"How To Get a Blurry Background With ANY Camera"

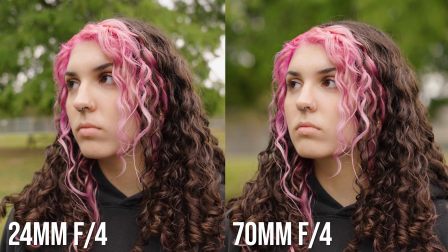Both of these were shot with the same aperture of f4, which isn't that great,
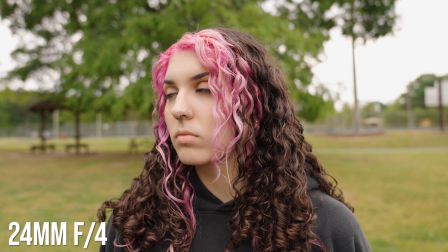but notice how the 24mm frame, you can see a ton of the background, but at 70mm with the same aperture,
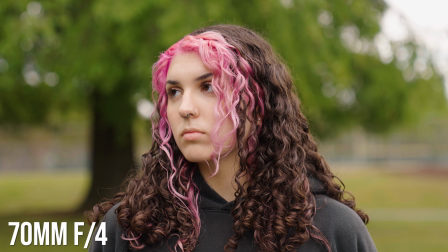the background is really just that tree and it's super blurry.
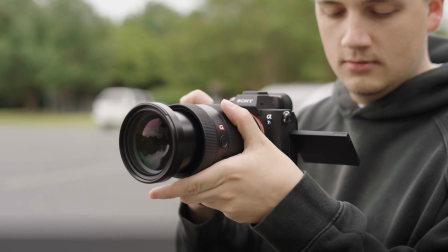This is because when you zoom in to a higher focal length like 70mm, 150, or even 200mm,
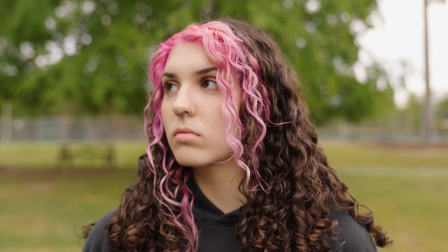you're actually creating compression that appears to bring your background closer to the subject and becomes blurrier. I wouldn't do this for every single shot because there can be some face distortion at really long focal lengths,
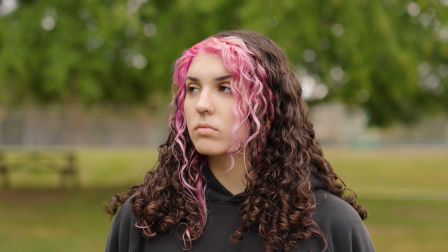but if you need to get that blurry background, step back and zoom in. The next step is simply distance.
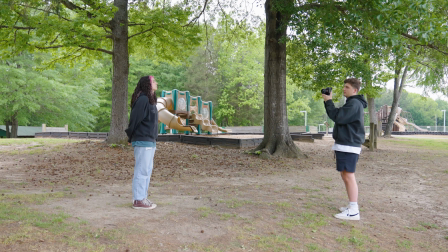This is a combination of the distance from you to your subject, as well as the distance from your subject to their background.
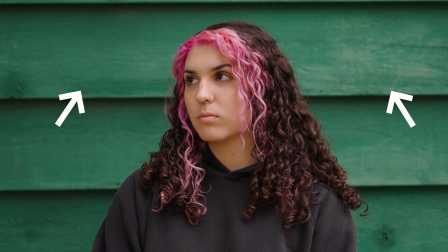If you put your subject right up against a wall, it really doesn't matter what your aperture or focal length is because you're right next to a wall.
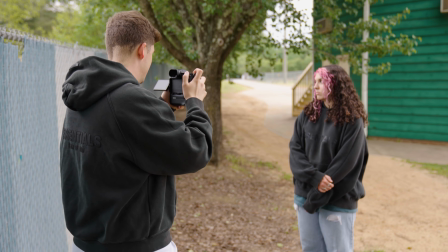Compare this to stepping back 10 to 20 feet away from the wall. This physically separates your subject from the background, and the background becomes blurrier,
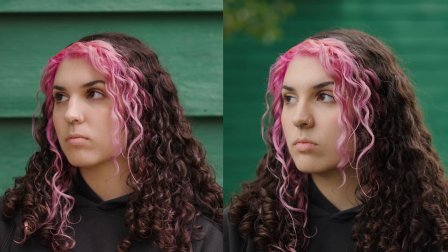and that's because instead of your lens creating depth with your aperture, you are physically creating that depth yourself. When I have to film an interview in a small room,
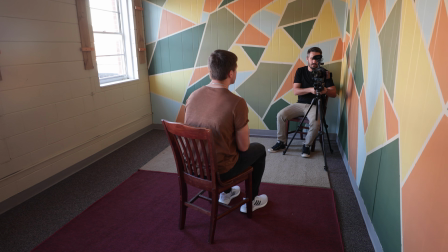I will inconvenience myself and put myself as far in the corner as possible to get my subject as far away from the background as I can.
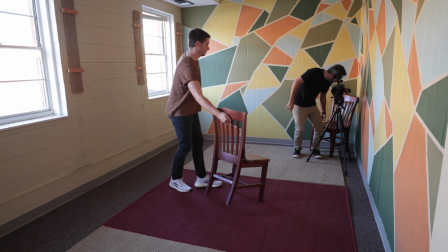By moving away from your background, you immediately create depth and give your camera the best opportunity to have that blurry background.
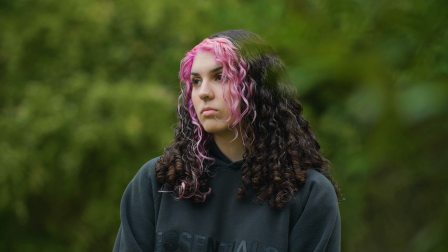And step number 3, one trick to achieve depth in your image that I use all the time is to simply take advantage of your foreground.
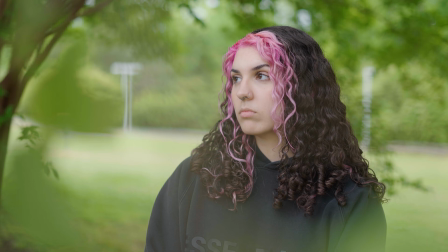Shooting around or through something gives your image great depth.
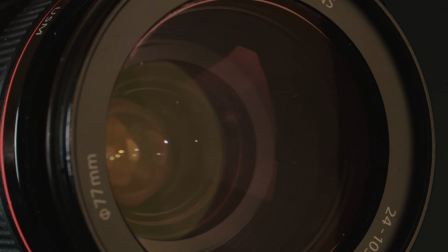If you don't have good distance, you don't have a low aperture, and you can't zoom in, shoot through something.
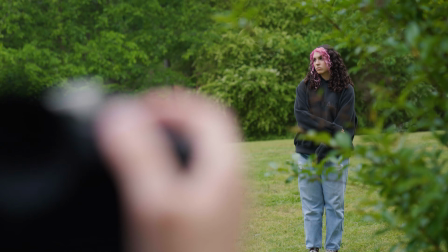I do this all the time on shoots. I'll shoot through leaves, a tree.
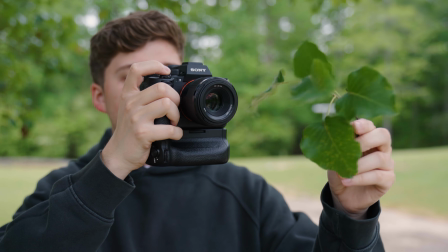Sometimes I will literally pull a branch off of a tree and carry it around with me on a shoot just to have something to hold in front of my lens to give my image that sort of depth.
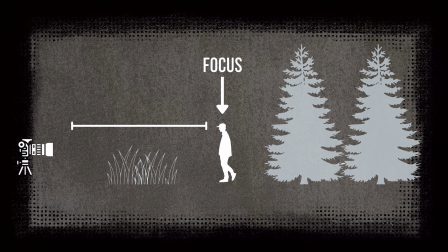When you do this, you're creating more layers to your image.
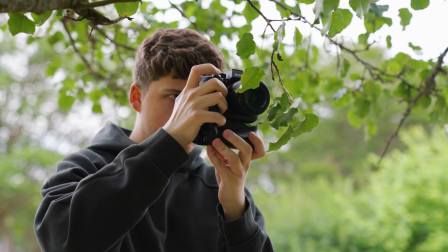And the good thing is, it doesn't matter what aperture you use because a leaf 3 inches away from your lens is going to be out of focus.
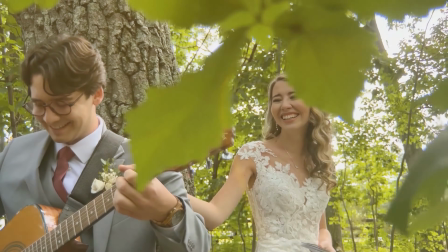I personally have filmed multiple weddings with an iPhone, and I always look for something to shoot through, like leaves, or maybe come around a corner to reveal my subject.
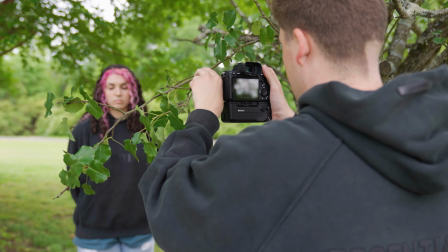Just physically create that cinematic space that will separate you from the competition. To sum it all up, the #1 way to get depth in your image is with lowering your aperture on your lens.
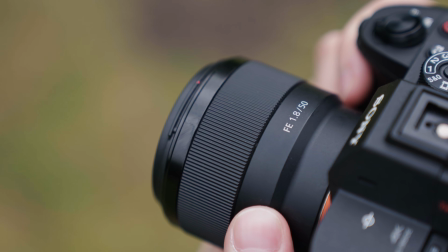Again, a 50mm f1.8 is about $100 and is awesome to start with. Distance and compression can really be achieved with any budget and any lens.
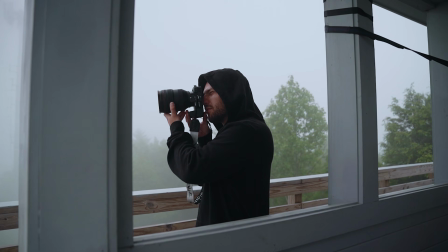You just need to plan out what environment you're shooting in and how far away you can pull your subject away from the background.
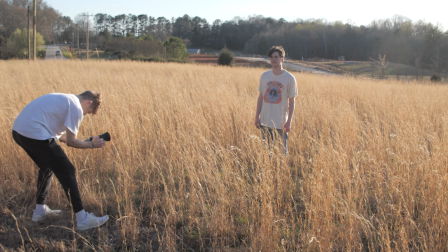And remember, if you can use something in your environment to create that depth, like leaves or trees, do it.
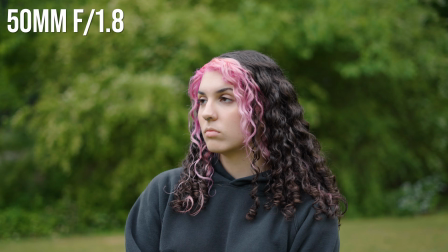Here we have our subject, and we're using a 50mm f1.8, and the subject looks really blurry and has that cinematic depth that we want.
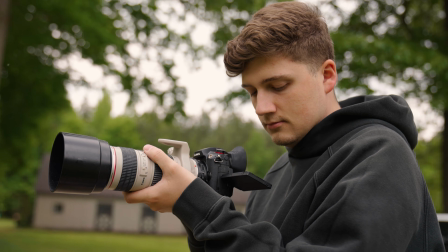But if we take that same shot and only have a lens that opens up to, let's say, f4 like this one, all we do is we simply bring our subject far away from the background,
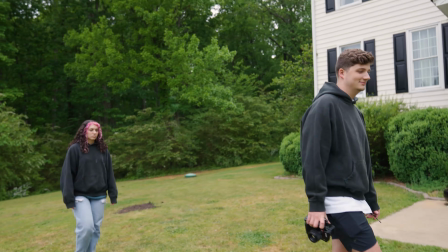creating depth.
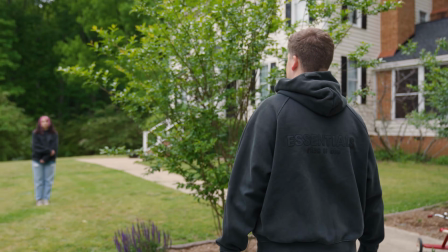We then step away from our subject and zoom in, creating distance and compression, and then we shoot through some foreground element to create even more depth.
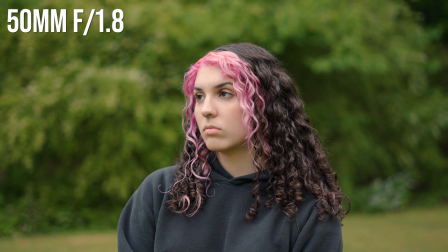Now we have 2 cinematic images. One was with a much nicer lens with a lower aperture, and the other was with a cheap lens that has no depth of field,
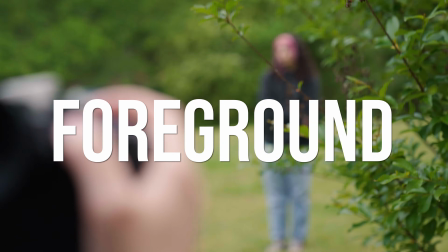but we used distance, compression, and foreground elements to create that depth ourselves.
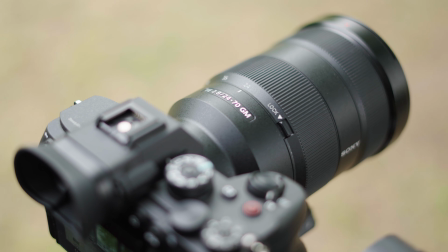So whatever camera or lens you have, you can still achieve this look.
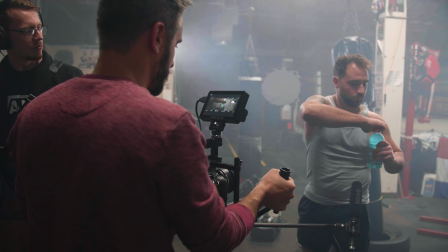So if you'd like to learn even more about how to take whatever camera you have and create cinematic images with it, you can check out our full course at tomorrowsfilmmakers.com.
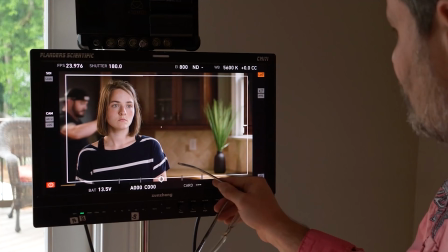We have over 1,200 training videos and over 120 hours of content on every single filmmaking subject that you can possibly imagine, taught by leading professionals in the film industry. If you'd like to join over 40,000 other students just like you, pursue your dreams,
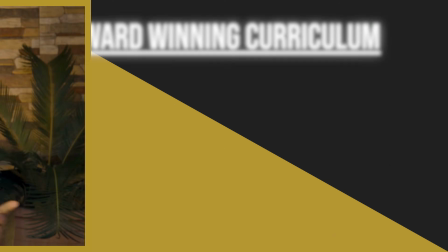and take your skills to the next level, click the link below and sign up for our award-winning online film academy for only
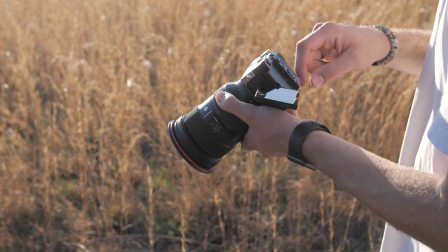$97. We've provided all the tools that you need to grow, and we want to see you creating photos and video content that you are proud of.
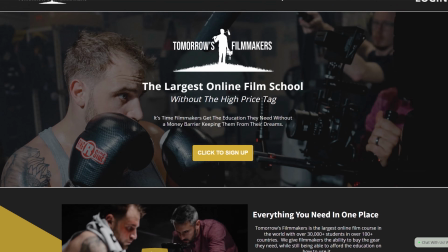So click the link in the description below and head on over to tomorrowsfilmmakers.com and learn all the skills that you need to succeed.